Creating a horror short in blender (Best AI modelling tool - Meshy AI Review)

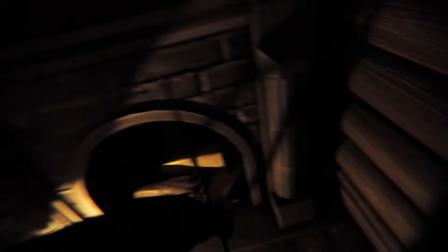0:00 In this video I'm gonna show you how I created this first-person horror short inspired by the urban legend The Goatman.
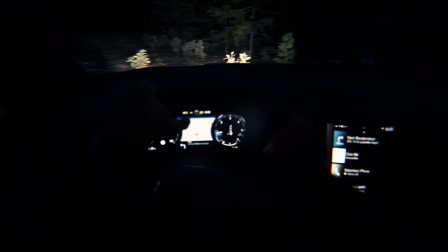0:06 If you don't know what the Goatman is, it's basically a skinwalker slash Wendigo type creature that lurks in the woods
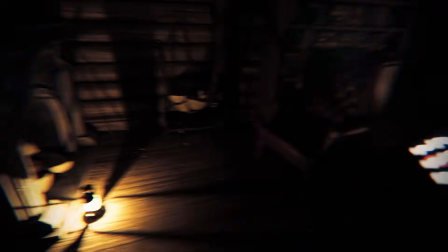0:13 and terrorizes people with its distinct metallic smell and by imitating the voices of its victims.
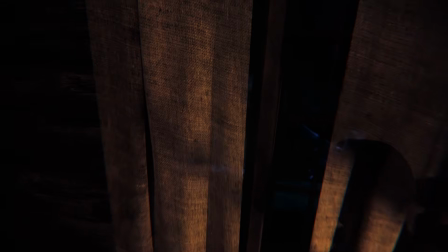0:20 So I wanted to create a short 3D animation from a
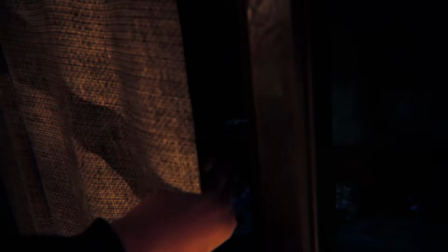0:24 first-person perspective to visualize what an encounter with the Goatman could look like.
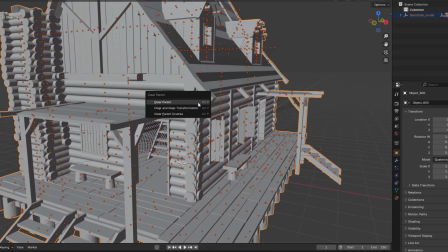0:30 I started with blocking out the environment using assets I found on Sketchfab.
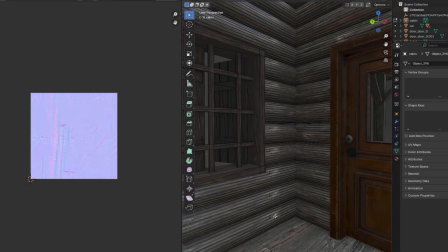0:34 I updated the textures a little bit with materials from Polyhaven and then downloaded
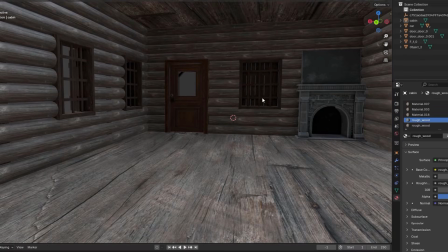0:40 a bunch of different assets to kitbash a detailed environment for the inside of this cabin.
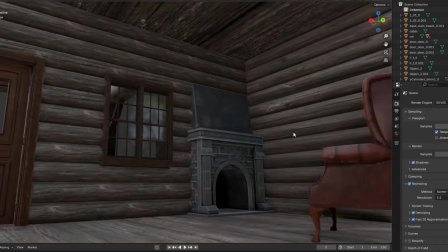0:46 I brought in new windows and doors, added some furniture and some background details such as the bed and the kitchen area.
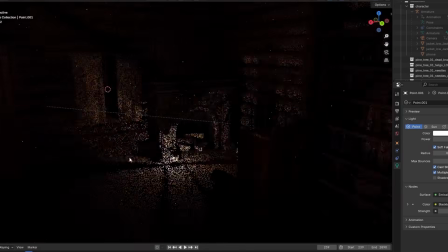0:53 To get some interesting shadows and highlights across the interior scene, I placed a point light inside this lantern model.
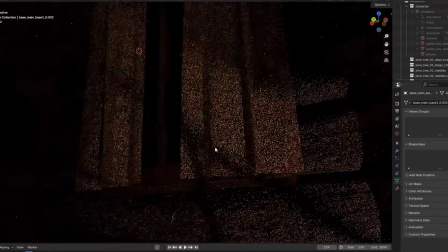1:01 This created some really interesting light dynamics which I could then use to highlight different areas of the scene.
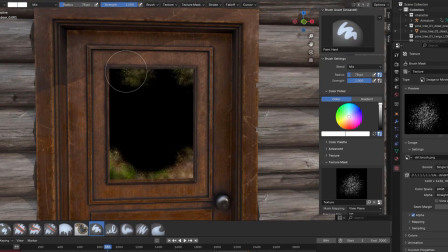1:07 I wanted the windows to look foggy so it was harder to see through them, so I texture painted this custom fog map that I used to drive the roughness of the glass.
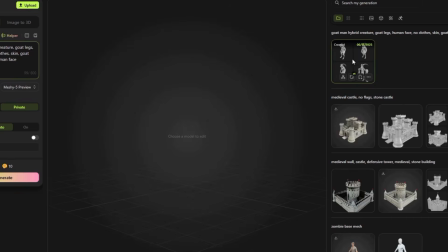1:17 Now it was time to start working on the Goatman creature.
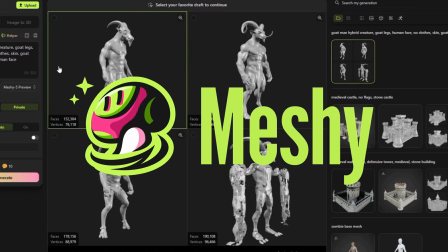1:20 I used the AI modeling software Meshy, the sponsor of this video, to generate the base mesh for the goat-human hybrid.
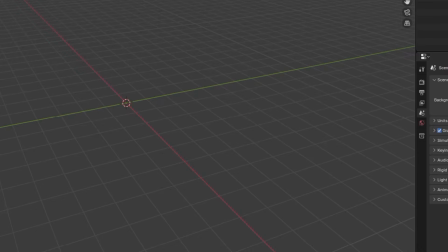1:27 The output was surprisingly accurate to the creature I described, and you get these 4 options to choose from,
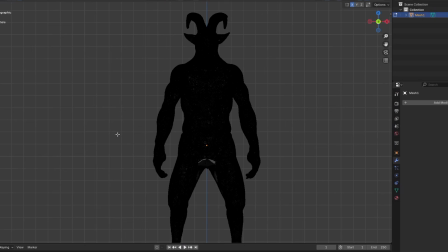1:33 so I downloaded the best version and brought it into Blender to do some cleanup.
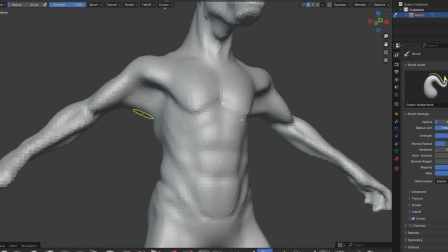1:38 I posted the arms out like this for rigging, slimmed it down a little and smoothed out any areas that the AI didn't get quite right.
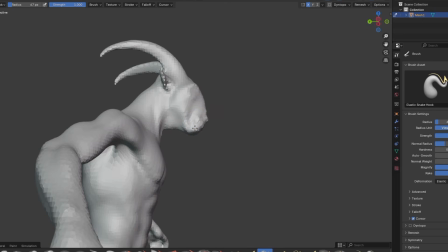1:45 Overall, I'm really blown away with the accuracy of this AI tool, but it's not a complete replacement for traditional 3D workflows.
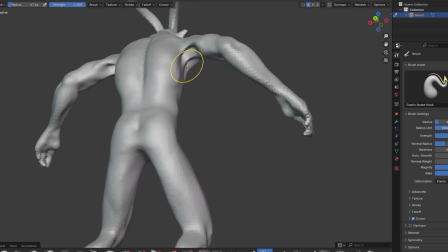1:53 It's more like a tool to sort of supercharge certain areas of it and make you a little bit faster.
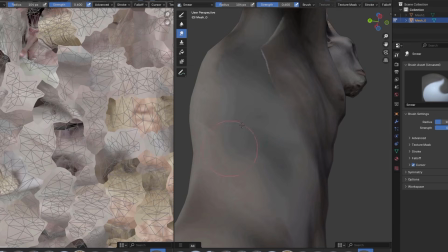2:00 Then I sculpted this humanoid face on it and imported it back into Meshy to generate a quick base texture.
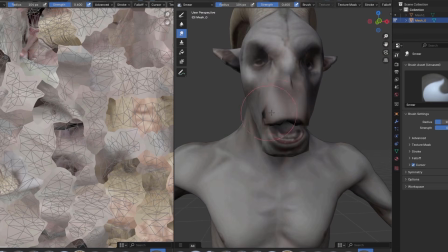2:06 As you can see, it does a good job at quickly iterating concepts, and with a little bit of manual cleanup, the end result is really solid.
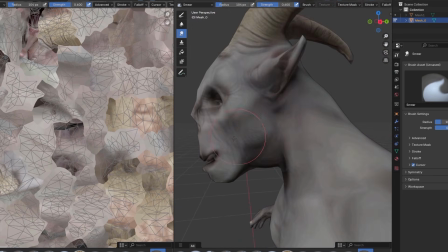2:13 Definitely a great add-on to my workflow for this video, and I can see how this will be an invaluable asset to indie creators such as myself in the future.
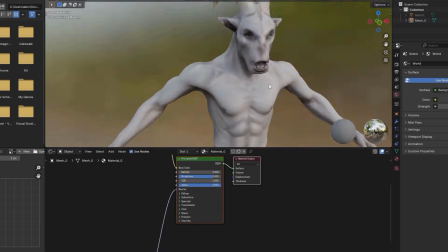2:22 Especially if you're working as a one-man studio, this is really cool to quickly be able to create custom assets that you can just drop into your scenes,
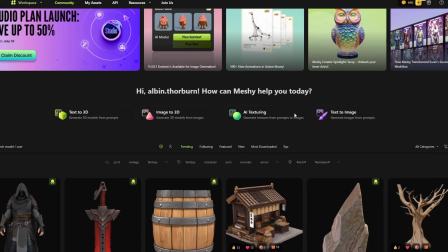2:30 and it works really good for background assets and that kind of stuff. If you're interested in checking out this program for yourself,
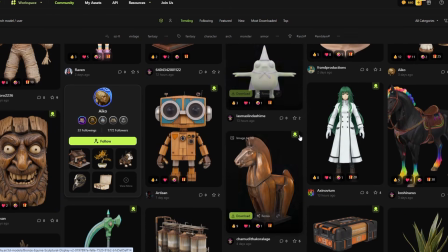2:38 check out the link in the description and use my code MESHYHALF to get 50% off.
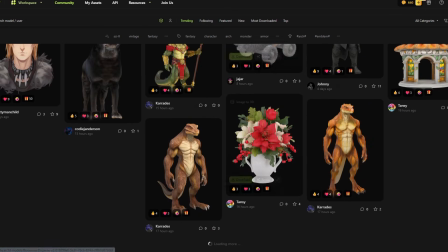2:43 Big thanks to Meshy for sponsoring this video.
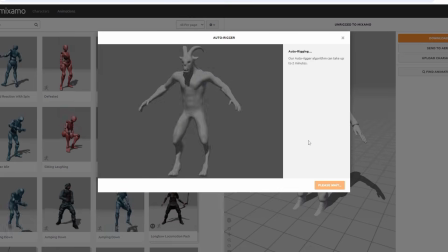2:45 Once the final Goatman model was done, I rigged it in Mixamo and gave it this motion captured animation that I got from my Rococo suit.
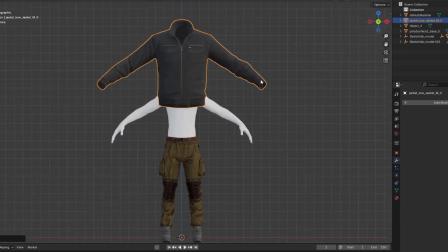2:53 To create the main character, I slapped together a couple of different clothing assets and quickly generated this face and hair texture using Meshy.
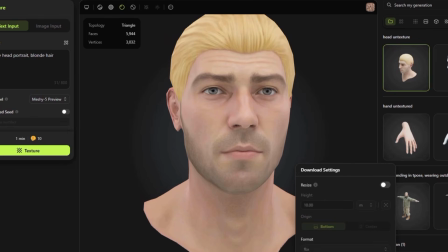3:01 This is pretty much magic to me, it got it right on the first try, and yeah, I mean, if I didn't have this tool I would probably just like project a texture onto the face,
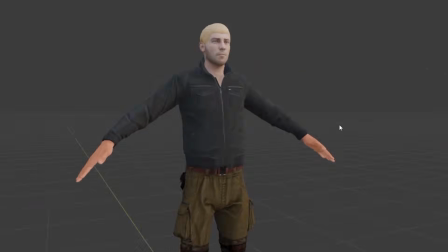3:10 which wouldn't turn out as good. So yeah, this is quite a cool tool.
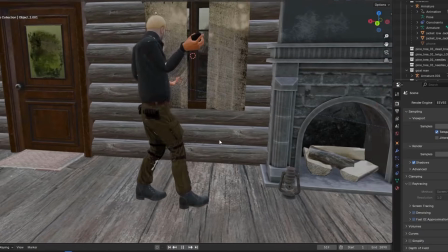3:15 The whole first-person animation was one continuous motion capture shot, and all I did to have it line up with the environment was to animate the root bone slightly.
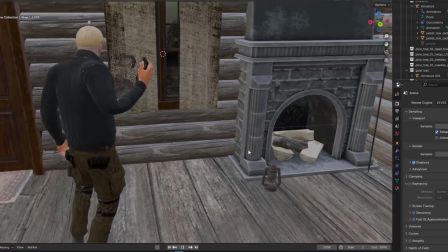3:23 This way the character could interact with the window curtain, the metal fireplace tool and the car door in one fluid motion.
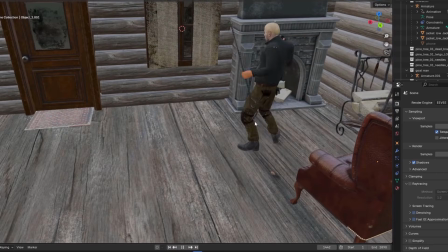3:30 And you won't really be able to see this foot sliding from the first-person perspective.
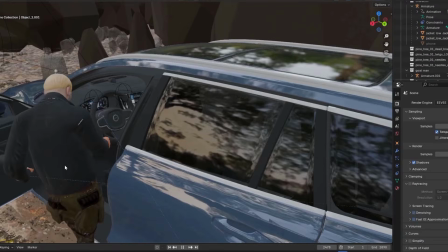3:35 Now it was time to make this environment actually look like a forest,
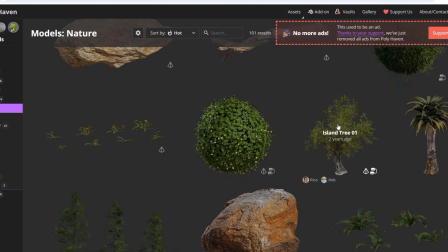3:39 so I brought in this leaves texture for the ground and gathered all the vegetation assets from Polyhaven.
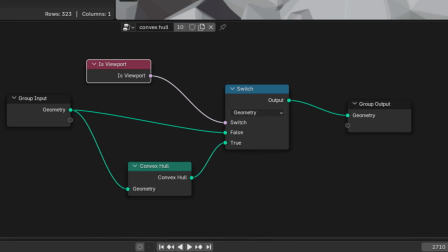3:45 A great trick I use to render vegetation is to give each asset this node tree, which basically replaces the mesh with a convex hull in the viewport.
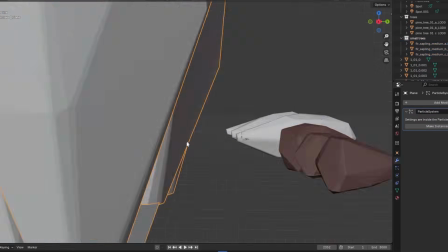3:54 This allows you to render millions of polygons and still keep the viewport responsive.
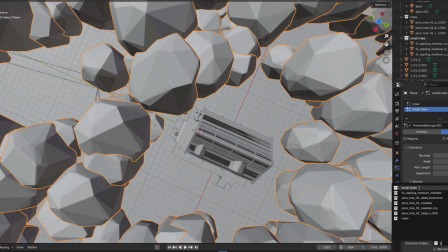3:58 I rendered the animation overnight and then added some sound design to fit the visuals.